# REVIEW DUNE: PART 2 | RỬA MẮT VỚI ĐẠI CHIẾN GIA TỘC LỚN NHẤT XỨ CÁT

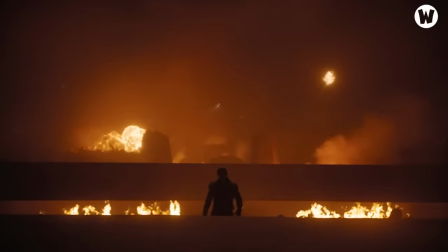11:32 Nếu ở phân đấu, đội ngũ sản xuất tối đa hóa ứng dụng phương ngang trong screenplay thì các phân đoạn mô tả chuyển động theo chiều
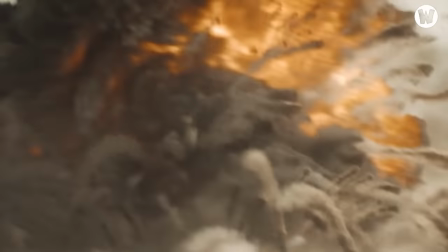11:38 dọc bắt đầu xuất hiện với tuần xuất cao hơn Nhưng điểm đặc trưng đắt giá nhất của Dune vẫn được duy trì,
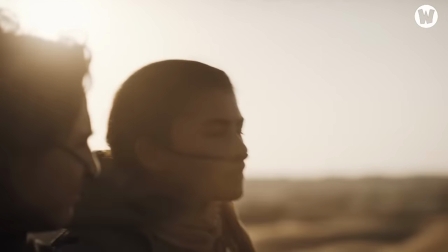11:44 đó chính là đại cảnh Vẫn là công thức, đặt các diễn viên vào một bố cục hình ảnh hùng vĩ làm tăng tính đối lập giữa con người nhỏ bé với không
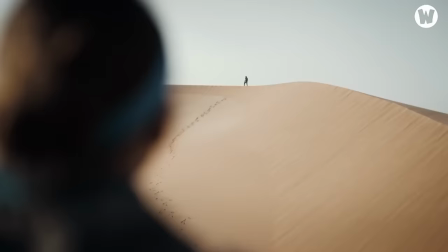11:51 gian bất tận Cảnh quay nào đi qua cũng để lại cảm giác choáng hợp Không khó để chúng ta hình dung
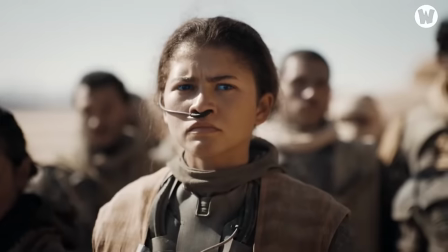11:56 ra được tầm vóc của các nhân vật trong bối cảnh vũ trụ Đặc biệt, Dune Part 2 còn cho khán giả thấy những thứ chưa bao giờ xuất hiện ở phần 1 Những cảnh hộn chiến,
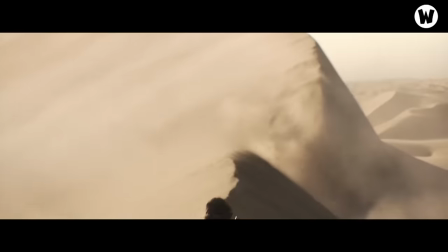12:05 sử dụng vũ khí tầm xa và cưỡi sâu cát Điều này đồng nghĩa với kỹ xảo hạng nặng Nặng theo đúng nghĩa,
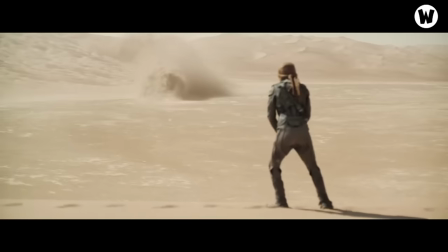12:10 từ mức epic giữa các cuộc giao đấu, sự phức tạp ở kết cấu thiết bị,
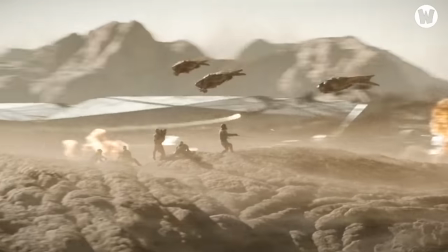12:14 phương tiện và vũ khí Tất cả đều rất sắc bén Xem phim bằng mắt mà vẫn ngửi được mùi tiền thì các bạn đủ hiểu sự đầu tư của đối mũ sáng tạo ở tầm nào rồi
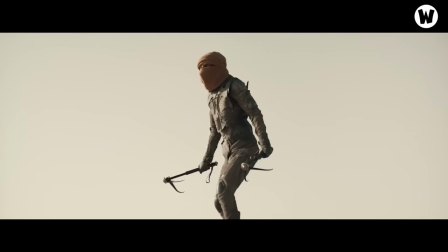12:23 Nghe có vẻ rất là nghệ đúng không? Nhưng liệu bạn có tin, bộ phim có palette rất tối giản và ảm đạm Tập trung vào các tông màu như đen, vàng hay xám không?
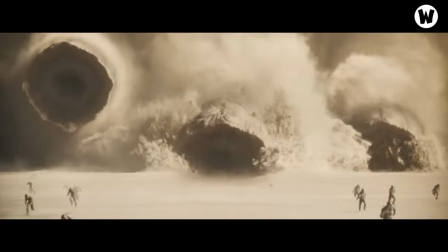12:32 Từ phục trang đến phối cảnh không dùng quá nhiều màu sắc để thiên về tính thả thực Ngoài ra thì màu phim cũng biến thiên khá linh hoạt Có lúc rất trong,
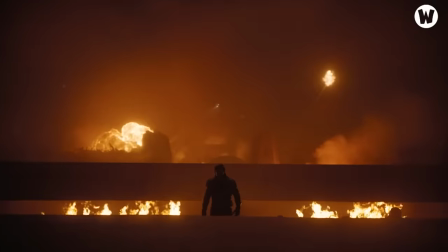12:40 có lúc giảm bão hỏa chuyển về đường sắc Có lúc lại phủ độc một màu cam rất ngột ngạt Toàn bộ
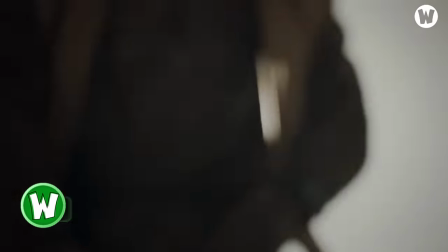12:45 đều nhằm điều hướng cảm xúc của người xem bằng thị giác Không chỉ tỏa mãn về bản hình ảnh và bối cảnh phim Hiệu ứng âm thanh trong Dune Part 2 cũng
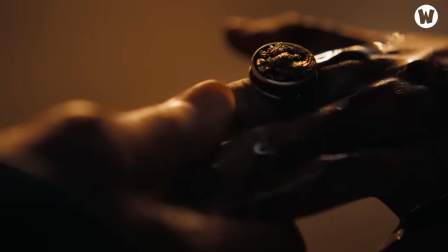12:53 được khai thác tối đa Giúp cho khán giả hòa mình vào những diễn biến kịch tính của tác phẩm Theo đó, nhà sọn nhạc Hans Zimmer đã ra mắt 25 track nhạc phục vụ cho Dune Part 2 Với từng bối cảnh phim,
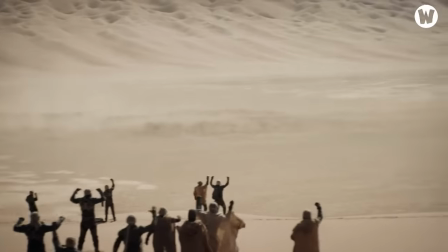13:04 âm nhạc lại có sự thay đổi Như một hình thức báo hiệu cho khán giả nhanh chóng bắt kịp diễn biến Đây là một cách vận dụng âm thanh vô cùng hiệu
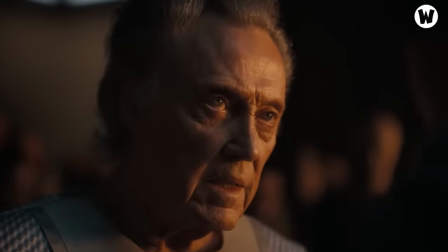13:10 quả Nhằm giảm tả những lời thoại hay trích dẫn khô cứng Nhìn chung,
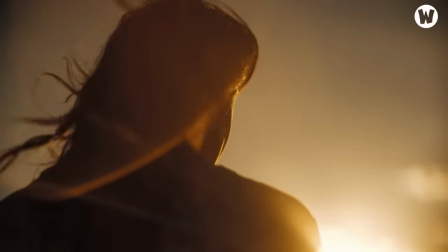13:14 Dune Part 2 vẫn giữ nguyên bản sắc của phần phim đầu tiên với chất lượng âm nhạc, chủ yếu là những giai điệu sử thi,
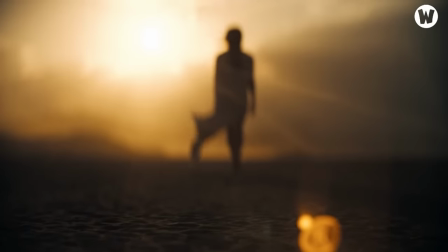13:20 mang khí thế hào hùng.
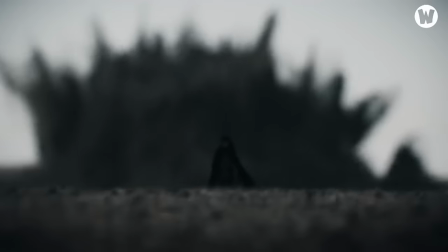13:21 Nhà dọa nhạc người Đức đã kết hợp sáo, còi, đàn xe lô và những giọng hát đầy nỗ lực để tạo nên bộ không khí khắc nghiệt của hành tinh Arrakis.
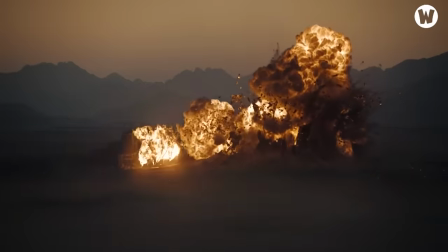13:29 Trong một phân cảnh chiến đấu, phía nhạc sản xuất cũng rất linh hoạt tiết chế hiệu ứng âm thanh, tận dụng chính tiếng động thực để khiến cho phân cảnh trở nên chân thực và đầy ngột ngạt.
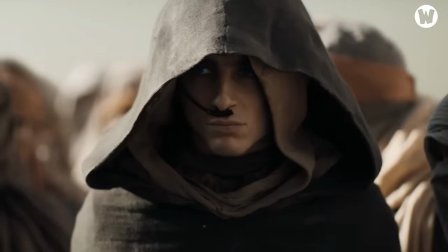13:37 Sự kết hợp hài hòa giữa hiệu ứng âm thanh và hình ảnh Chính là một điểm sáng của Dune Part 2 Là thứ khiến cho khán
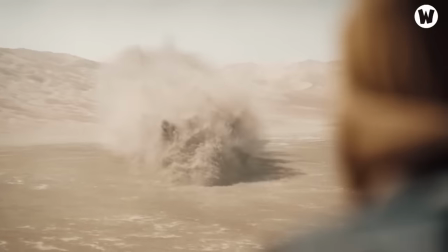13:43 giả không thể nào rời mắt khỏi màn hình Và phải trầm trồ với những viễn cảnh hoành tráng có 1-0-2 Vậy với tất cả những
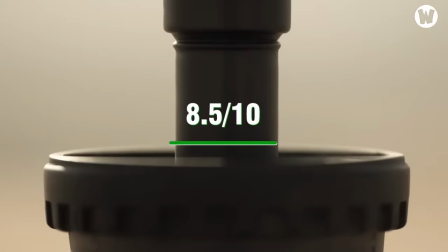13:50 trải nghiệm của chúng mình ngoài giạc Thì số điểm 8,5 trên 10 là số điểm mà Wayzui Movie dành cho Dune Part 2
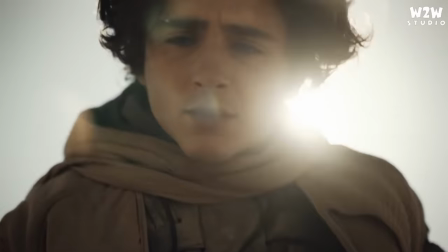13:57 Và đó cũng là toàn bộ những đánh giá của Wayzui Movie về Dune Part 2 Phần hình ảnh biễn trề kết hợp với câu chuyện kịch tính Sứ Cát
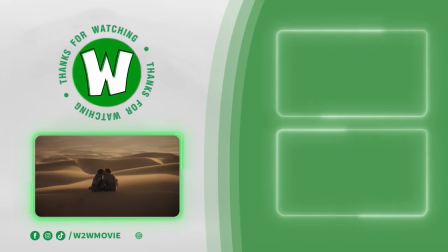14:04 thực sự xứng đáng là một trong những bộ phim viễn tưởng sử thi đỉnh cao nhất mọi thời đại Cảm ơn các bạn đã xem hết video này Đừng quên like,
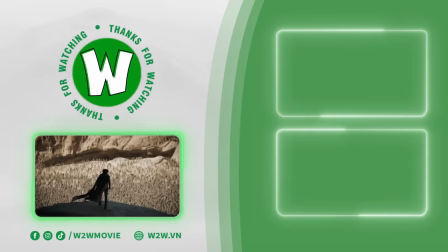14:11 share cũng như subscribe cho kênh Way2Movie nhé Xin chào và hẹn gặp lại Way2Wear out